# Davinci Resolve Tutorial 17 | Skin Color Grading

Do you want to know how to create the perfect skin tones for your videos? Do you find it difficult to find the right skin tones for your videos or photos? Then this is definitely the video for you to watch.
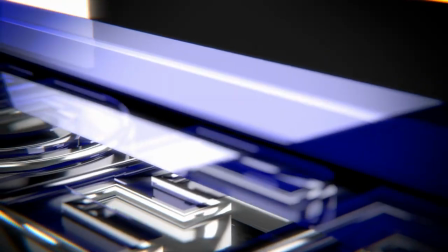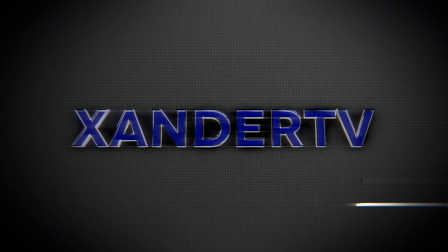Hello everybody, welcome back here to another video here. Don't forget to like, share and subscribe to my channel to stay updated about how you can create beautiful videos by editing them under DaVinci Resolve. Let's dive in right immediately about how to find the right skin tones for your videos or photos.
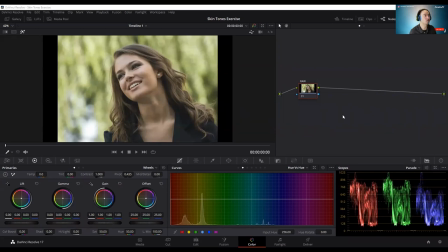[0:43]
For this recording purposes, I already prepared something for you. I just grabbed one of the pictures which you can find online. And I'm gonna use this as an example for you that you really can see and understand is what it takes to create that beautiful skin tones in your videos.
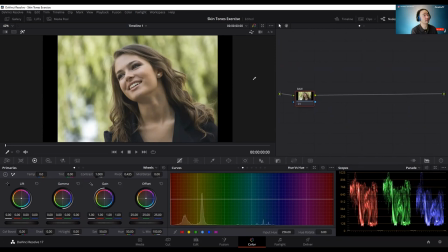[1:03]
What you can see here, there's a girl here on the photo, but the entire environment, the entire scene is a little bit misty or it's a little bit too much lighting and it's quite boring to look at it. What we're gonna do here is, before we start here, I already created a note here, the first note.
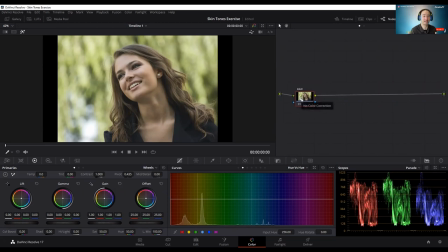[1:21]
That's the raw version, so nothing has been edited, nothing has been added to it. It's just the original photo, what I get from the camera instead. What I'm gonna do is I'm gonna create a couple of extra notes here, serial notes. And the first one, I'm gonna give that the label primary.
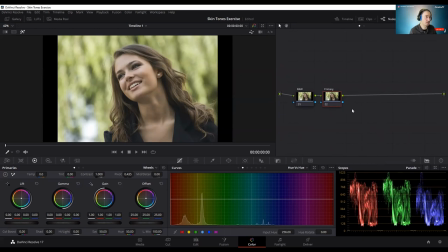[1:40]
So this note I'm gonna use to add the first edits for this particular photo. So first thing I want to do is, this is the particular shot what we have here.
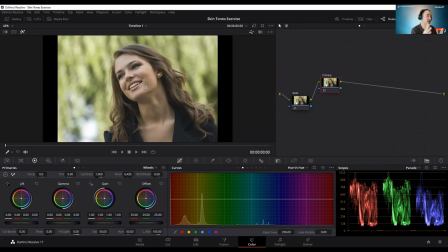[1:53]
And this is what I call the hero shot, because the subject or what we want to talk about is this person in general. But we want to make sure that she stands out more from the entire scene. So what we're gonna do is, it's quite simple, but bear with me. The first thing you're gonna do is you're just gonna decrease the lift
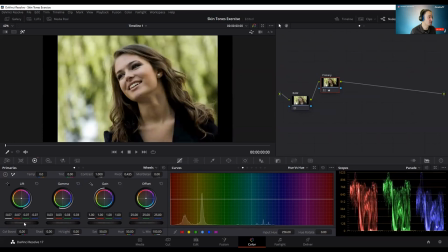[2:15]
and increase the gamma here, because we want to make sure that she stands out a little bit more. And also the contrast, I'm gonna put it a little bit more higher. And see, you can see already the difference, but it's just a little bit too dark left.
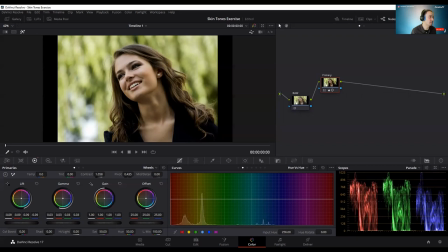[2:33]
So I'm gonna make it a little bit lighter. So that the jacket is just, you can see the difference, the structure of the jacket as well. And also the gamma a little.
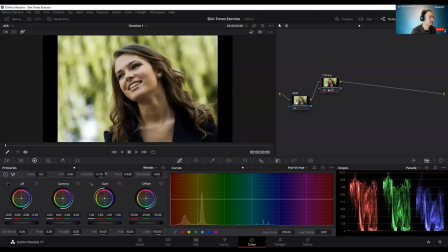[2:51]
And contrast, yes, compare it with each other. Well, that's look perfect. And saturation, I'm gonna increase it just a little bit.
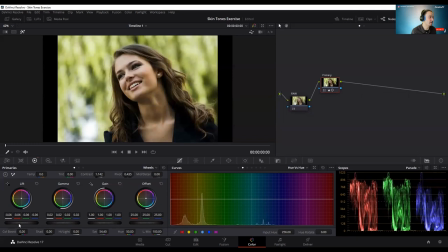[3:07]
So you already create that little bit of a filmy look, because you want to make sure that the person in this case stands out, in this case from the background. So you want to make sure that the person in this case, you can create a kind of 3D effect.
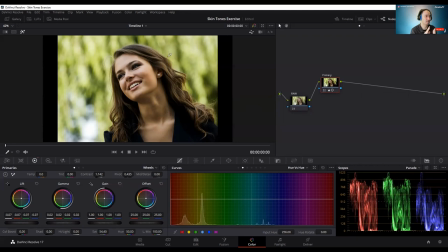[3:23]
So especially in the side by her hair, you can look a little bit, if it's a little bit sharper compared to the background, then you already know you're on the right direction. Gonna compare it with the original one. Well, it looks good. Let's see what else can we do here.
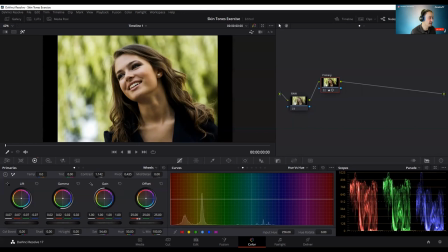[3:39]
Okay, saturation, I already did that. And I'm gonna increase a little bit of more gain. And oh yeah, that's something I also want to mention here. If we right click and then say show the scopes, we can see here the scopes,
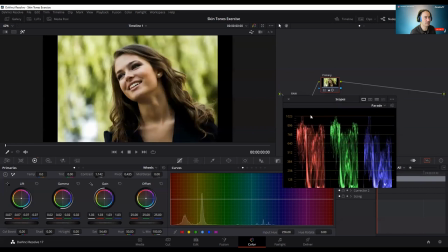[3:57]
but as you can see, it's touching the bottom and the high end, but we're gonna do that by, we want to make sure to create a little bit more space for ourselves.
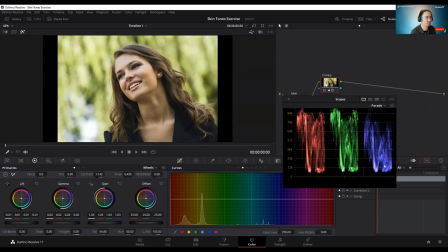[4:08]
So we have some room to play around with the colors later on.
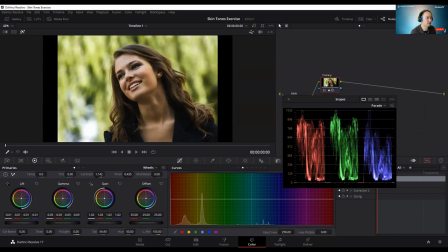[4:15]
Let's see. Yes. Too much. There you are. And then the back side. Use that as well. And
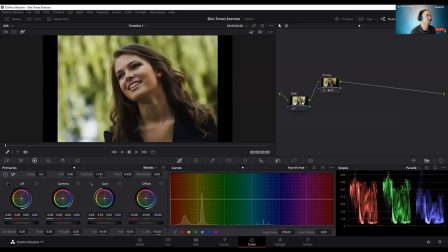[4:34]
let's see what's happening here. As you can see here, looks quite amazing already, but we're not done yet. We're gonna put the saturation a little bit higher, just a slight. There you are.
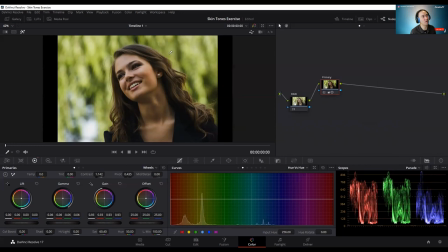[4:48]
As you can see here, you see already the difference between the green background, the blurry background, and the brown hair here, just the transition of it. That looks quite good because it also gives her the idea that she stands out from her background.
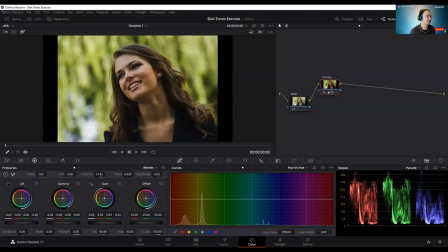[5:02]
And that's what we want to create in our primaries as well. I'm gonna create a second note here. And this note, I'm gonna call it the saturation. There it is.
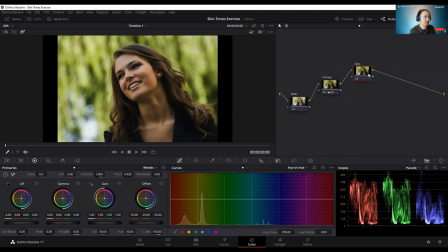[5:21]
And in the saturation option, what we're gonna do is we're just gonna go wild here. Or as you can see, contrast go a little bit further.
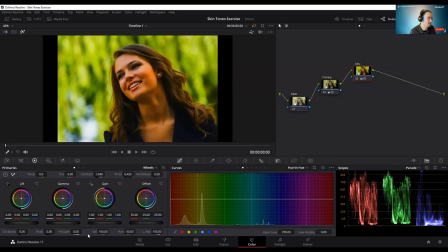[5:36]
And from there out, we're just gonna adjust it a little bit or say, okay, that's good. Contrast is a little bit too high. No, we don't want that misty effect.
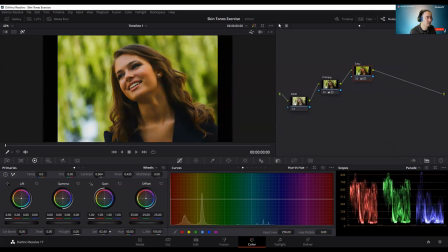[5:54]
We're just gonna do it just in that range that she remains stands out a little bit more, not too wide. We just want to make sure that she stands out a little bit more, just a good image to look at.
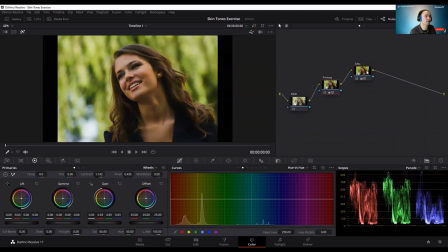[6:13]
And we're gonna compare it a little bit with each other. Well, looks good already. And after that, we're gonna create another note. And in this one, we're gonna concentrate on our skin tones. And I'm gonna give that label hue versus.
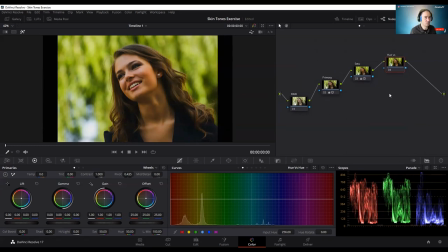[6:31]
The reason why I call that hue, because that gives me the, so I know for sure, okay, what am I particularly doing this in this layer or with this note? So I'm working with the hue fraction, with saturation, that I'm only concentrating about the saturation of the image.
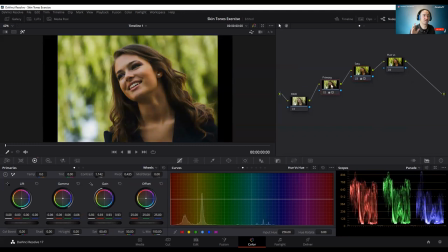[6:50]
The primary is just the first basics about editing. You want to make sure that your hero, the person or the object stands out from the background. So the focus is really on the person. So as you can see here, that one, you versus you, that's a major difference already,
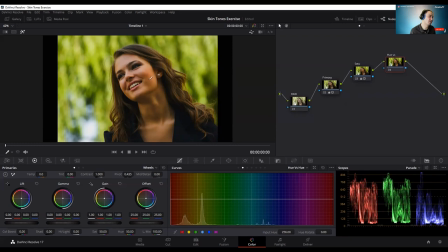[7:07]
but we're not there yet because we want to make sure we want to get a little bit of that red cheek. And we want to stand out a little bit more. We're gonna adjust a little bit more editing of the skin tones and the coloring. And we're gonna just do that. What we do is we're gonna select the hue versus hue.
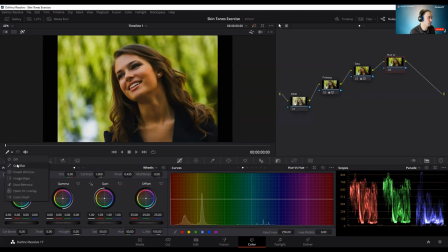[7:27]
And then we choose the qualifier. And we're just gonna select her skin there. We're gonna widen this a little bit because here in the hue, you will see that that particular section is selected.
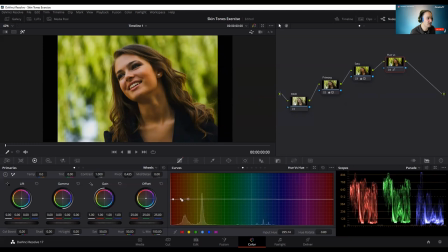[7:45]
And we're just gonna play around a little bit to see what's happening. As you can see here, the moment that I press it a little bit higher, her skin is getting yet more red. We don't wanna do that. We just want to give that special filmy look here. And just a little bit more.
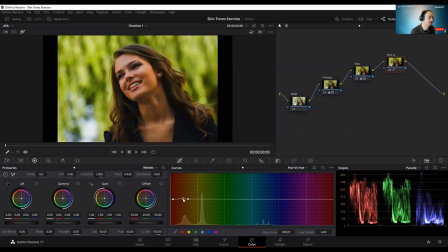[8:06]
Right side, left side, no, not too much. This one, no, that's too, looks like the Hulk. We don't want to do that. Like that.